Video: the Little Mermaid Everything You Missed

One thing though, if you're trying to learn to draw, don't feel so bad if you have to trace out other images or even copy from something else in real life.
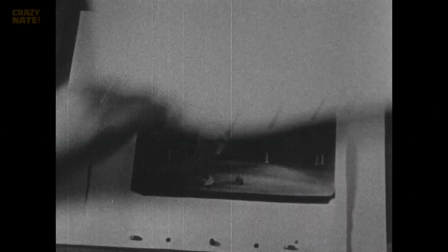Why? Because even the best Disney artists of all time were copying from actual images or video footage.
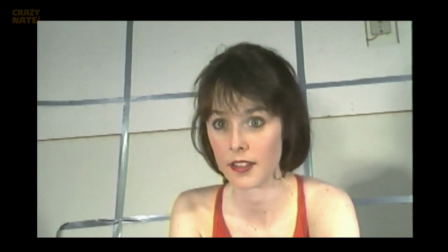That's right, they actually filmed virtually everything in The Little Mermaid in real life and then they just basically hand drew on top of that image.
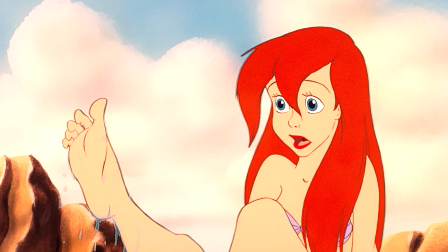Like this scene right here. This is so they knew how to draw to make things look more realistic.
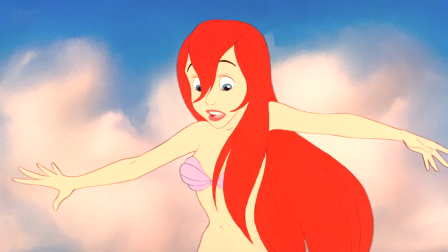Fun little fact, walking is actually one of the hardest things to draw and make it look believable that the little cartoon character is actually walking.
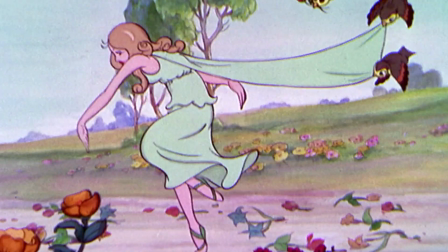And when they don't use human references for walking footage, it kind of looks like this, kind of like a rubberized person that's walking weird. This lady right here was the stand-in for Ariel, and a lot of Ariel's personality was actually hers.
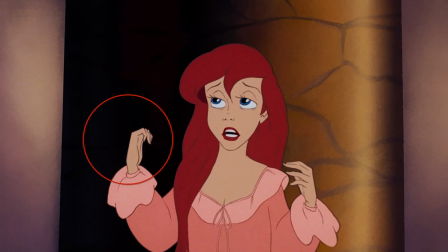For example, when Ariel is nervous, she often fidgets with her hands,
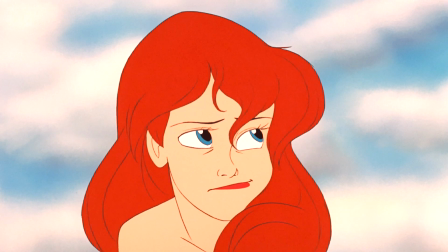or even when her hair gets in her eyes, instead of just moving it out of the way with her hand, she blows it out of the way.
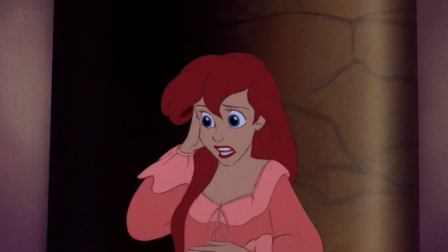Even though it's not very effective. These were all little subtle tics that the actual actor had in real life, and it wasn't exactly scripted.
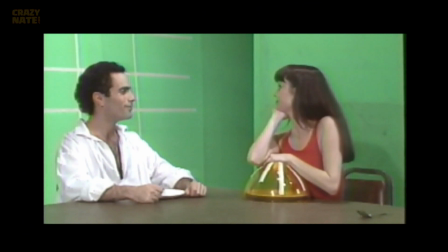Even the scene when Sebastian almost became lunch, they tried the scene several different ways in real life, and then they traced out the scenes they liked.
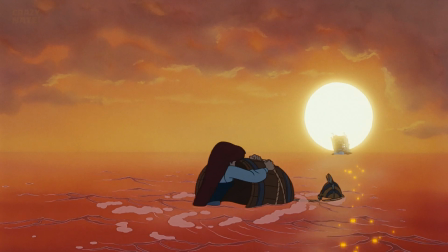I'll try. No, try not. Do, or do not.
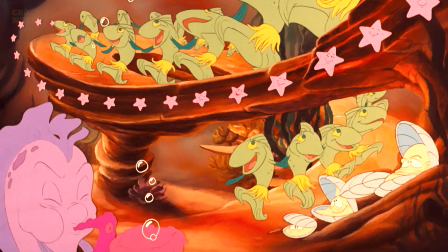There is no try.
Just like Kermit the Frog, another Easter egg that wasn't a screaming Disney character was this guy.
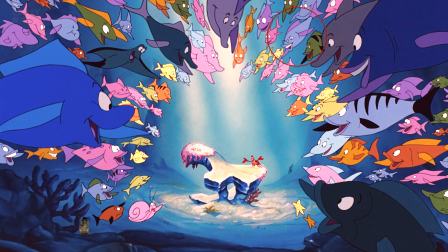Which one? The only one that's wearing glasses. Besides me.
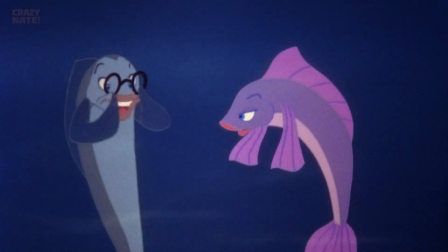That's Mr. Limpet from an older movie called The Incredible Mr. Limpet with Donuts. Well, I guess that's all we're gonna find in The Little Mermaid, right? Nope.
What are you doing?
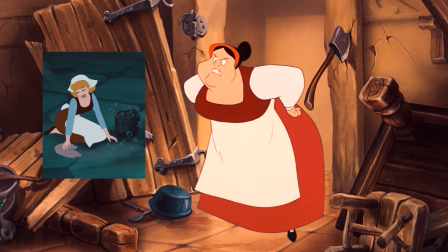Cinderella was already made before The Little Mermaid was, so they have to shout out the Cinderella.
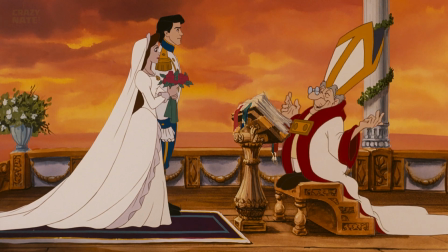When Prince Eric almost married the evil Ursula, if you look closely at the scene when Max the dog bites Ursula in the butt,
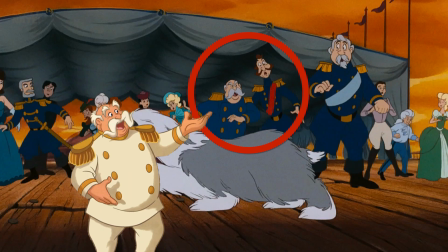good dog. But watch the scene closely and you'll see King Maximilian and the Grand Duke, his sidekick, both made it to the wedding. And what the heck is going on over there in the background? Is that Robin Hood? Now here's a few questionable Easter eggs that I saw, and I'm not exactly sure if they're Easter eggs.
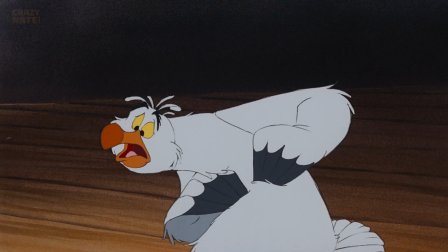Have I ever been wrong? I mean when it's important.
But I figured, hey, you're experts too, so let's show you the Easter eggs and you get to decide if you think they're actual Easter eggs.
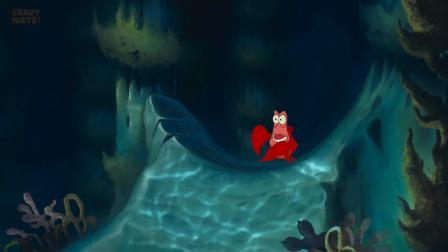I mustn't overreact. I must remain calm.
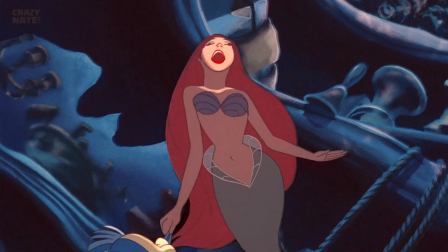In Ariel's underwater collection, we see a statue that I think looks a lot like Abraham Lincoln.
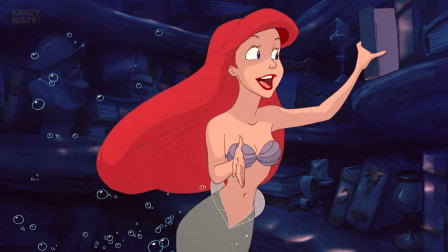What do you think? Also, lastly, check out this head. It looks a lot like one of the men from Pocahontas. And yes, I know Pocahontas was made after The Little Mermaid. I want to give a quick shout out to Johnny for sporting the Mixar shirt. Looking good. Also want to say happy birthday to Caleb O from Patreon. I hope your birthday was amazing. If you're new to the show, I hide Easter eggs like these inside the video you just got done watching. Find where I hid them and include a timestamp of where they are in the video. Include hashtag Ariel for your chance to win a free shirt. I hope you had a splashing good time finding Easter eggs with me today. Let me know what movie you want to talk about next. Subscribe so you don't miss our next adventure. And most importantly of all, gents and gentlets, share a smile. They are contagious. Hey, share a smile.
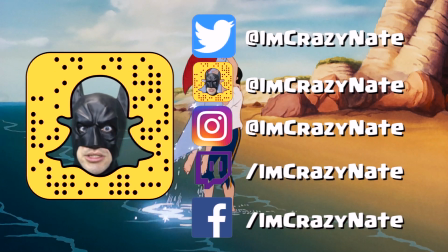They're contagious. Can you imagine a day without smiling? That would be outrageous.
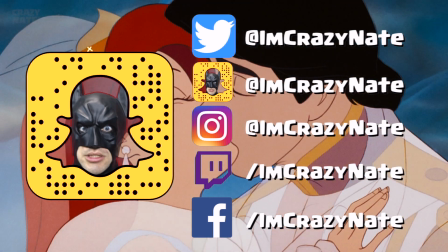Thanks for stopping by and hanging out with Crazy Nate.
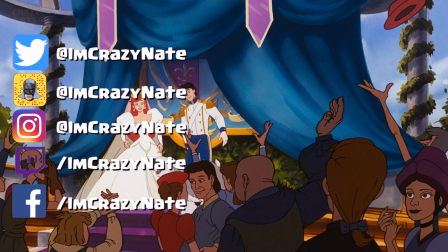Make sure to leave a thumbs up if he left you feeling great.
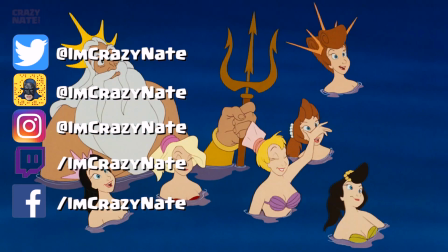Have fun and we'll see you next time. And don't forget to subscribe.